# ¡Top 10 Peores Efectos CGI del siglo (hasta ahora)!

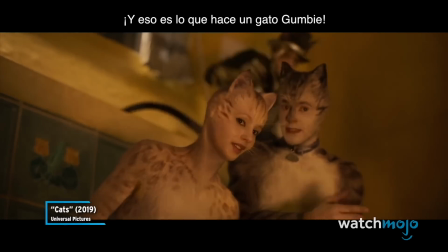Y eso es lo que hace un ratito de combi
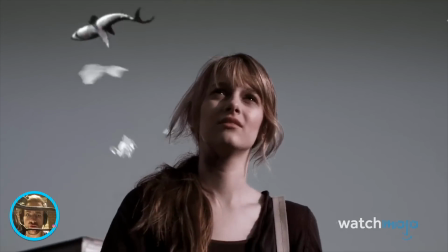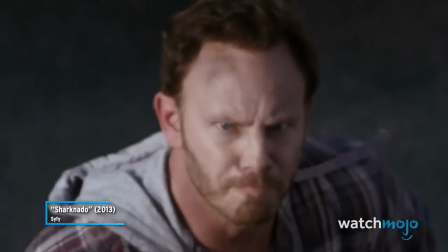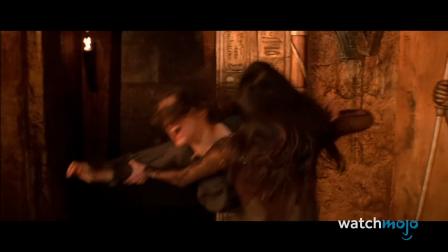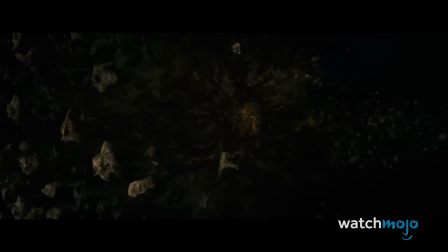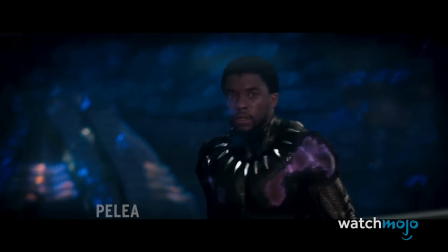saber en los comentarios. Número 10. Pelea en el tren. Black Panther.
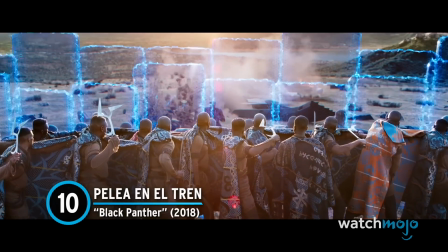Black Panther rompió récords y rompió barreras, pero aunque la película de Marvel cuenta con una gran cantidad de CGI, esta escena en particular parece ser especialmente escasa.
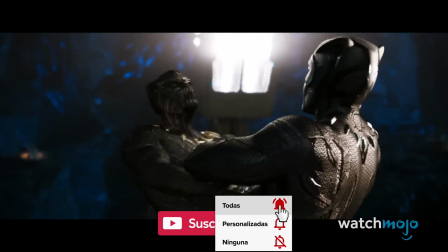Mientras T'Challa y Killmonger luchan entre sí en la pista subterránea, el momento culminante no tiene el mismo impacto sin un decorado real.
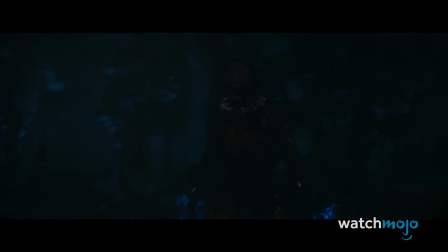Ambos personajes lanzan golpes y esquivan el peligro que se avecina, pero el resultado final se siente como un pequeño paso en falso en una película por lo demás exitosa.
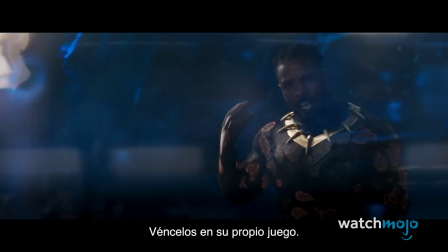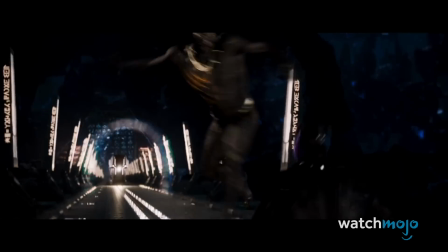Si hubiera un tren real o en vías reales, habría una sensación más tangible de que todo esto no está sucediendo gracias a la magia de la postproducción.
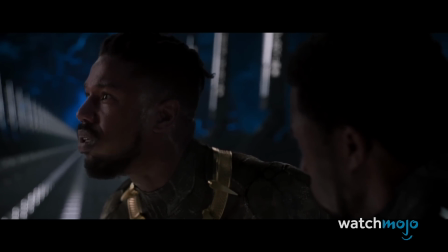El hecho de que un personaje importante reciba una herida mortal en esta parte se vea en última instancia socavado por la escenografía que lo rodea.
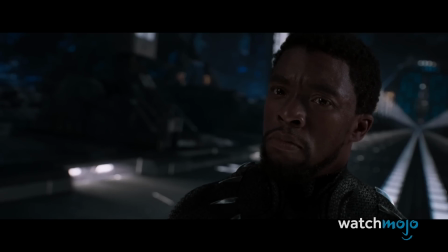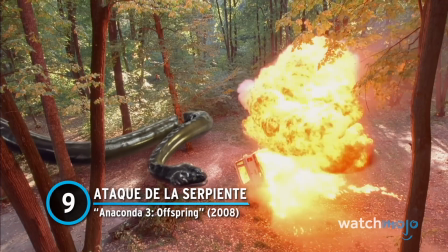Número 9. Ataque de la Serpiente. Anaconda 3. Offspring.
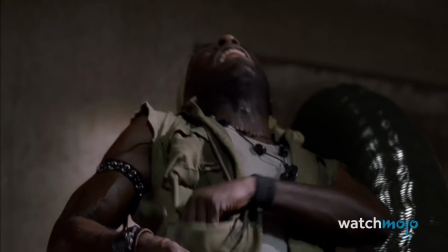Nadie esperaba mucho de una secuela de la serie Anaconda, pero los avances tecnológicos deberían haber ayudado mucho a esta película.
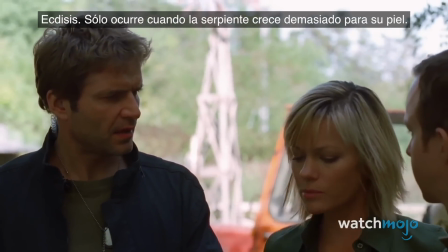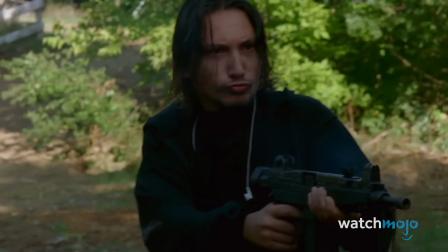La criatura titular se abalanza sobre sus víctimas en escenas que hacen que te preguntes si los efectos estaban completamente terminados.
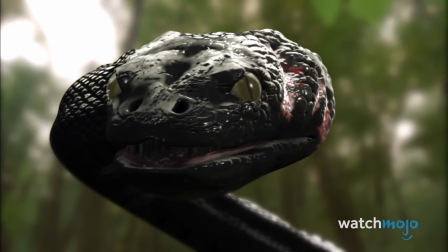Ya sea aplastando a una víctima o realizando un ataque sorpresa, la anaconda nunca parece más que el borrador de un estudiante de animación.
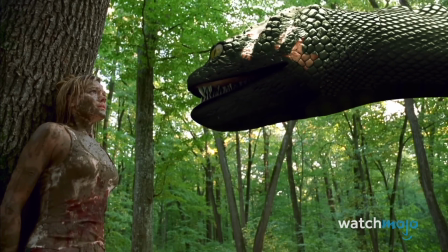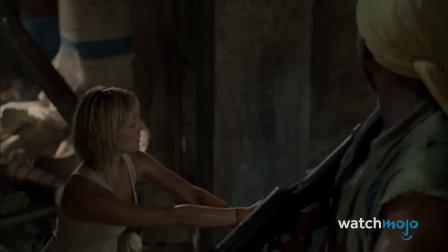Combinando una cinematografía a medio hacer y CGI, todo el proceso de dar vida a la serpiente falla.
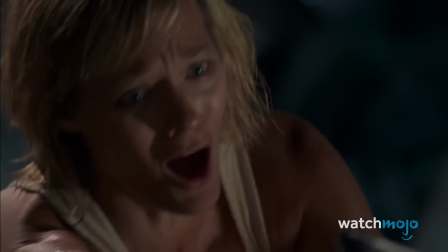Otras películas tienen serpientes reales o mejores presupuestos,
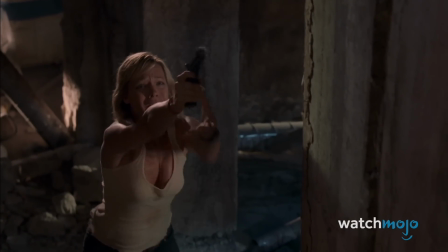pero esta incursión en el género de terror avanza a trompicones con un villano escurridizo que no da la talla.
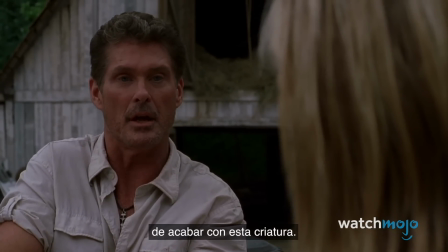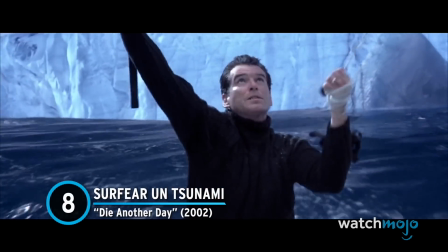Número 8. Surfear un tsunami. Die another day.
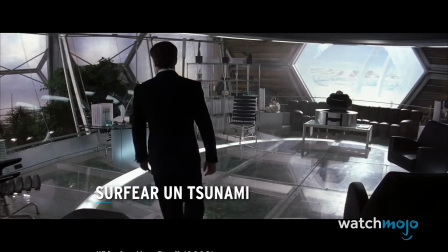James Bond es un aventurero, pero toda esta secuencia podría ser el momento menos creíble de su carrera como espía.
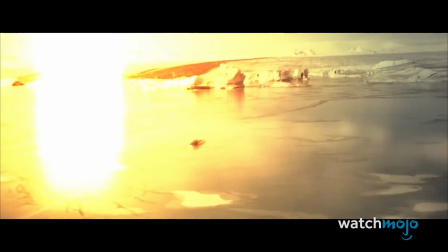Die Another Day se enfrenta a un villano maníaco capaz de derretir los glaciares islandeses con un satélite.
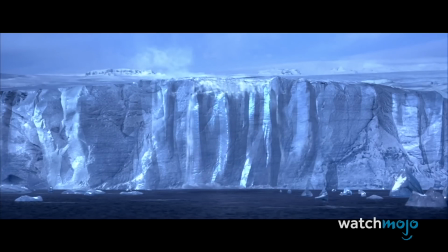El resultado crea una ola poco realista que Bond acaba montando con un improvisado equipo de Kidsurf.
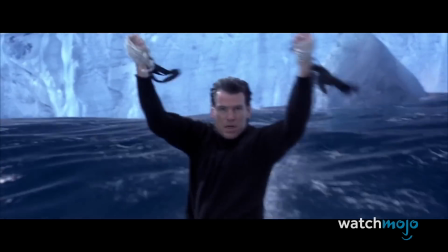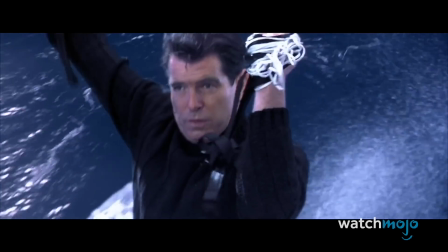Desafiando las leyes de la física, el agente secreto engaña a la muerte en un torrente de agua que no parece más que una creación de pantalla verde.
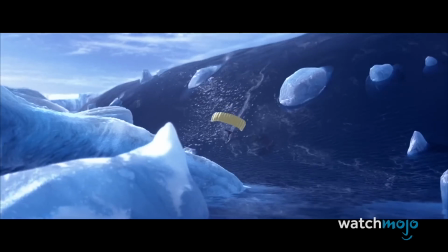Pierce Brosnan parece un completo extraterrestre en el falso paisaje, como si estuviera atrapado dentro de una computadora lejos del escenario congelado.
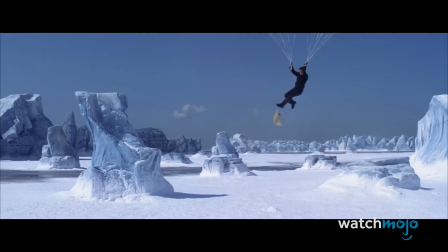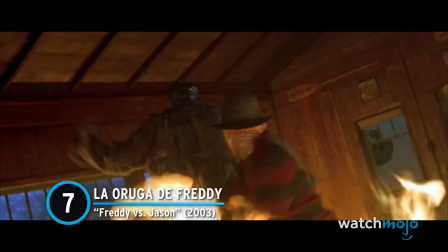Número 7. La oruga de Freddy. Freddy contra Jason. Freddy contra Jason es una película centrada en un mashup muy literal entre dos íconos del terror.